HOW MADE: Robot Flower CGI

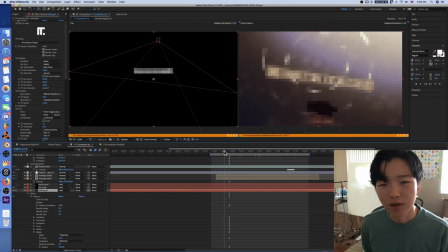technological but also a little mystical too so we got these nodes kind of waving around in a random way and i'm actually really thankful that it's as easy to control the noise as it is here because you know sometimes it's hard to control like how many octaves how fast is this thing going
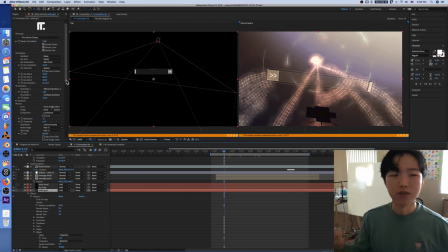to wave how large are the waves going to be you know but here it's just like automatically it looks good so i'm already satisfied and i think if you go to the animation tab you can actually sort of you can specify what parameters are being increased at a certain time and you don't
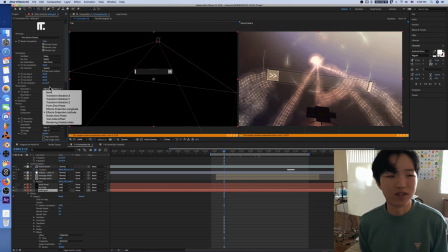have to create any keyframes it's just like i want some movement here so i'll just set this property to move and then you don't have to worry about like putting down keyframes you don't have to worry about making it so after effects like extrapolates it to the rest of time it's just automatically
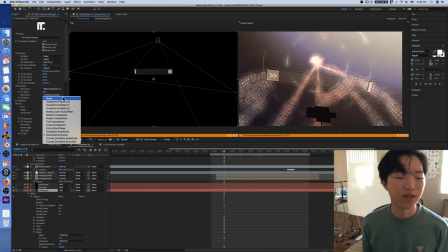like that and that's so good that makes me happy so oscillator.evolution that's the property here and you can see we've got a speed of 10 so it's increasing
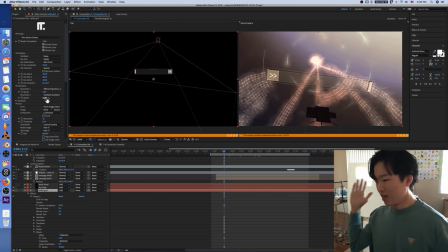and by evolution it just means that just like the movement is going
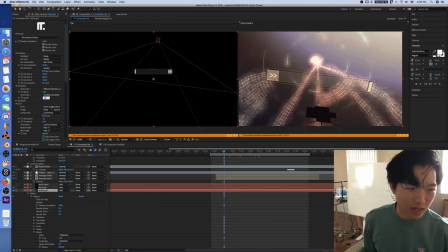on and so if we increase this like 10 times you're not going to see any difference in a single shot but you are going to see that this thing is going to wobble 10 times faster and then we've also got this other thing
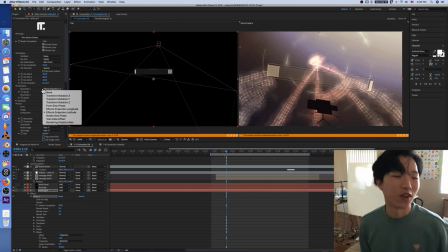here effects dot projection dot latitude see i got the right word there and that's increasing at five so those are two things that are already being animated and you can see those being animated in the final cut and then let's see what else is going on here well we've got
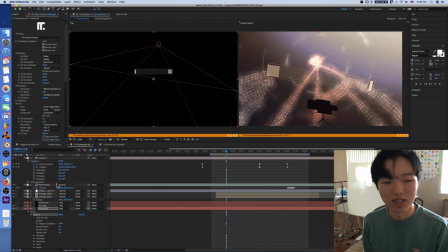i think the most important thing that also really defines the look of this is this adjustment layer and i just heard about adjustment layers like not long before i made this so i thought hey i should use this and i used it to like set like how this thing looks
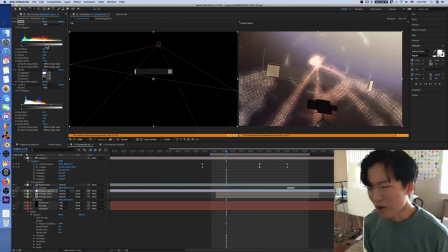in terms of color because originally it was like really garish it was like pink and blue it was like pink at the top and blue at the
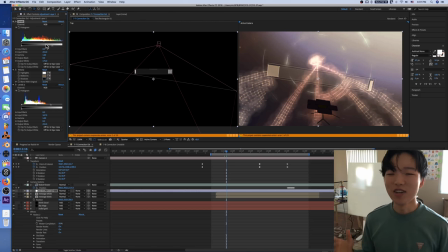bottom it looked like it's like something out of my little pony you know which you know it's a good aesthetic but it's not really what I'm looking for because I want something that's like whoa it's like a blockbuster whoa it's got such a limited palette so I use this to make it look
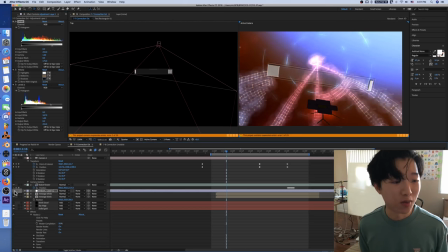a little bit less like this a little bit more like this and you know it's really easy to sort of talk about the trendy color grading effects and how it's all orange and teal it's like it all looks the same but you know it's it's all about it also gives the sense of
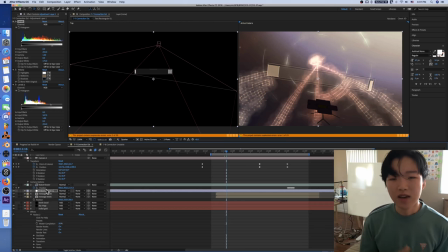control gives you a sense of structure and once you have those things dialed back you all the things that are bright and colorful really pop out and that's i think the great thing about the strength of this trend and that's fun
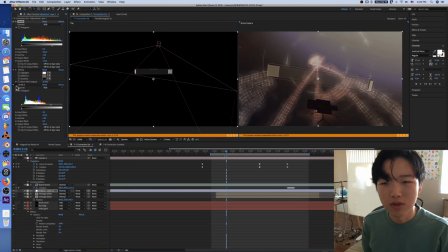and i've got two different things going on here what if i disable this one okay so this one just makes it brighter again oh I think the thing that really
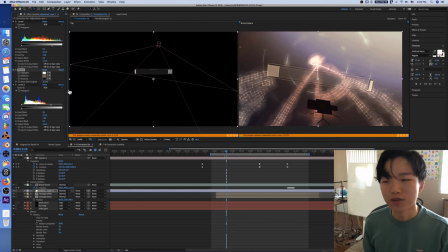does the color gradient effect is the tritone so like I don't know what I'm doing but you know if I just mess with it enough it comes out looking great so I'm once again I'm happy and that's all that matters what
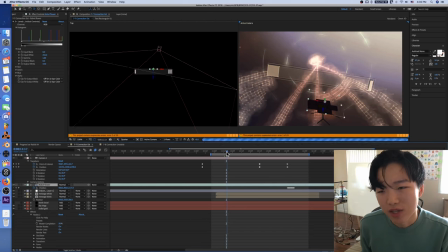else is going on here we've got robot flower that's a 3d layer I think if I make
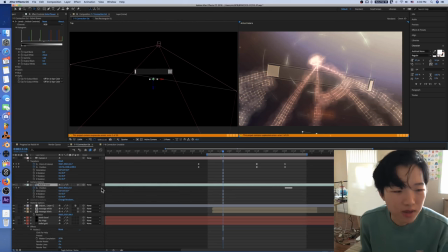it not a 3d layer yeah and it just oh wow he threw away my through away my
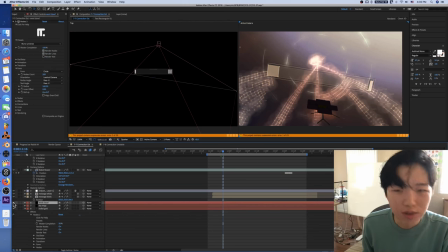animation okay there we go what else is going on here wool cloud this was something that I thought I would add at some point but I didn't really find a
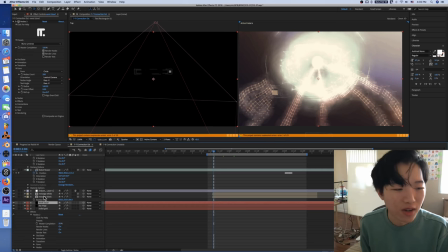place to put it that like seemed appropriate so I had this other instance of nodes and it was a sort of bright teal
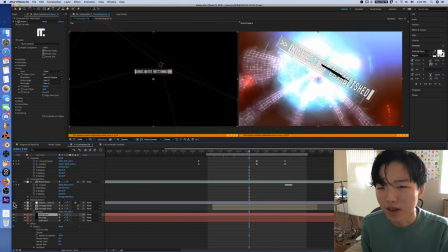right right cyan thing how does it look without that just really it looks like that okay yeah oh yeah another reason I wanted to add this these adjustment layers on top is because i think i don't know much about the color space or whatever but this was something like the colors would clip
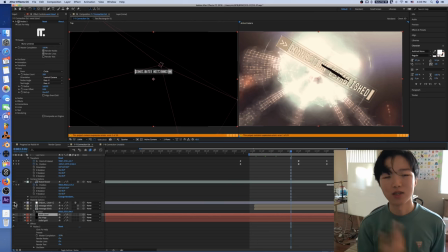to white or they would clip to yellow or teal you know just two five you know completely 255 and it looks really digital and kind of ugly i once i applied this tritone effect it really looks a little more filmic you know that's another trendy thing you want it to look like you
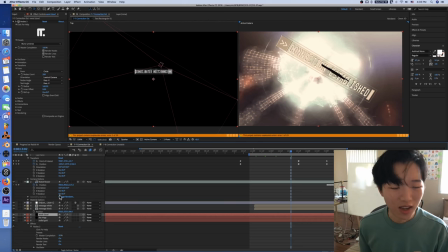want it to look like a movie of course and it makes it so that colors don't immediately like hit the ceiling and become this garish very digital looking thing it sort of looks kind of like film where it'll just sort of gradually ease toward white and it'll actually become a little bit less
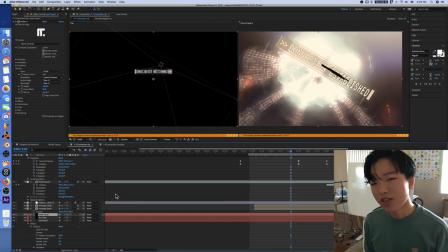saturated and i thought this kind of gave that same impression so once again if you just try different things and have fun with it then you will eventually find something you're satisfied with once again without the adjustment layer it's
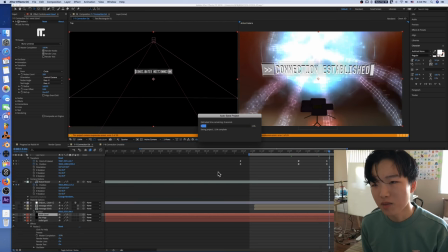really bright and it's a lot more exciting but it also is lacking in restraint and that is something that we're gonna wait for this to finish autosaving that's something that I think this thing adds going
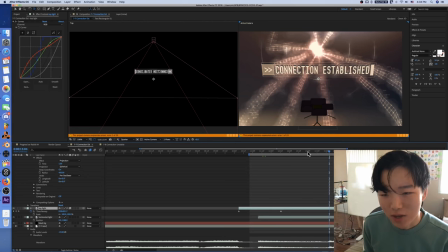back to what else is here I think the thing that really sets the tone aside from the other three things I also said set the tone are the
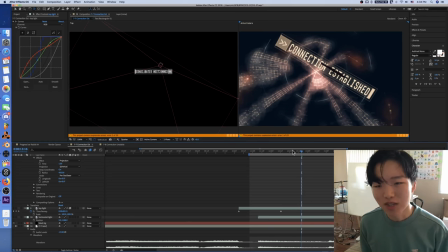stock footage that I put in here. It's just the background. Because without these, it looks really empty and I wasn't really sure how to add a sense of light, you know, give it something that ties the composition together, you know, gives you a central focal point to look at and the light really gives it a sense of atmosphere.
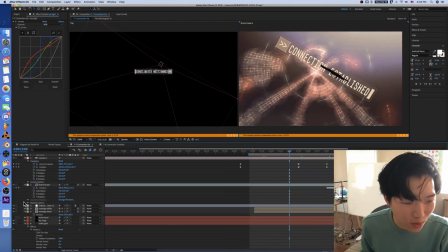If we remove the adjustment layers, I think I didn't do anything to the stock footage and you can see how they actually looked.
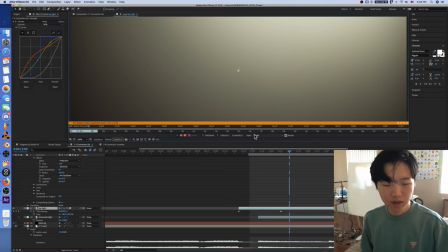So there's that. If I double click on it, I think you can see that this is what we're looking at here.
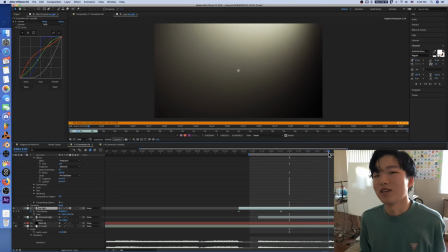This is just light leaks, you know. If you add enough of them, it'll look cool.
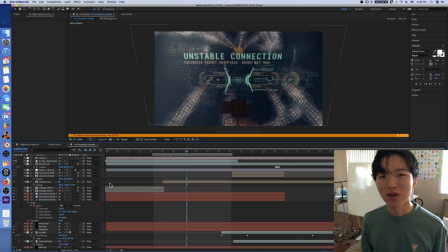Period. End of story. All right, moving on to the next one. I think this is one of the last ones that I did. And as much as I'd like to say that I animated this, you know, this whole super cool sci-fi thing,
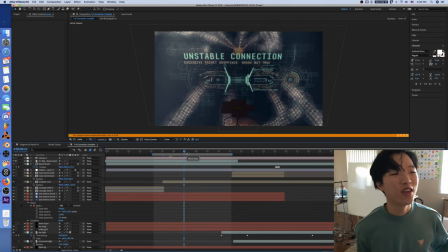I did all these scenes in like one day. I started them on, I think, like, what is it? Like maybe 1 p.m. on Thursday and finished them at 4 a.m. on Friday. And then episodes supposed to come out on Friday.
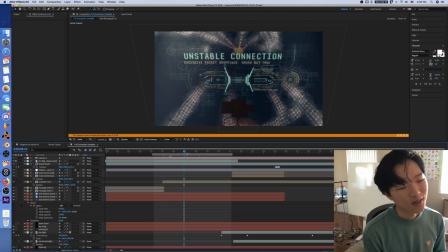So it's really all about prioritizing, you know, as much as I'd like to do this all by myself and be super proud of it. I also got to put out a product. So you can see I'm using a lot of stock footage or a lot of pre-made assets.
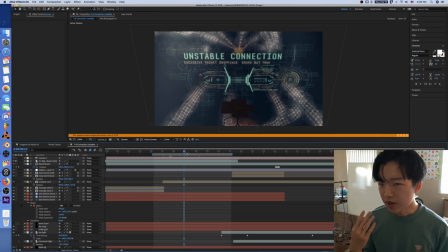And if you, I guess if you want to try to make it yourself, there's always that risk of you being able to be proud of that product, but the product isn't really as good as it could be.
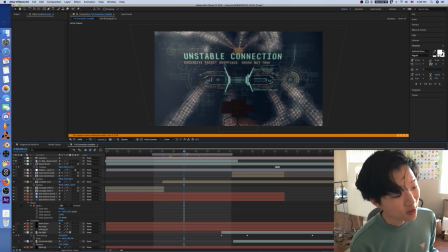So in this case, I'm kind of playing to the strength of a professional, you know, someone who actually has been doing this sort of fake UI stuff for a long time.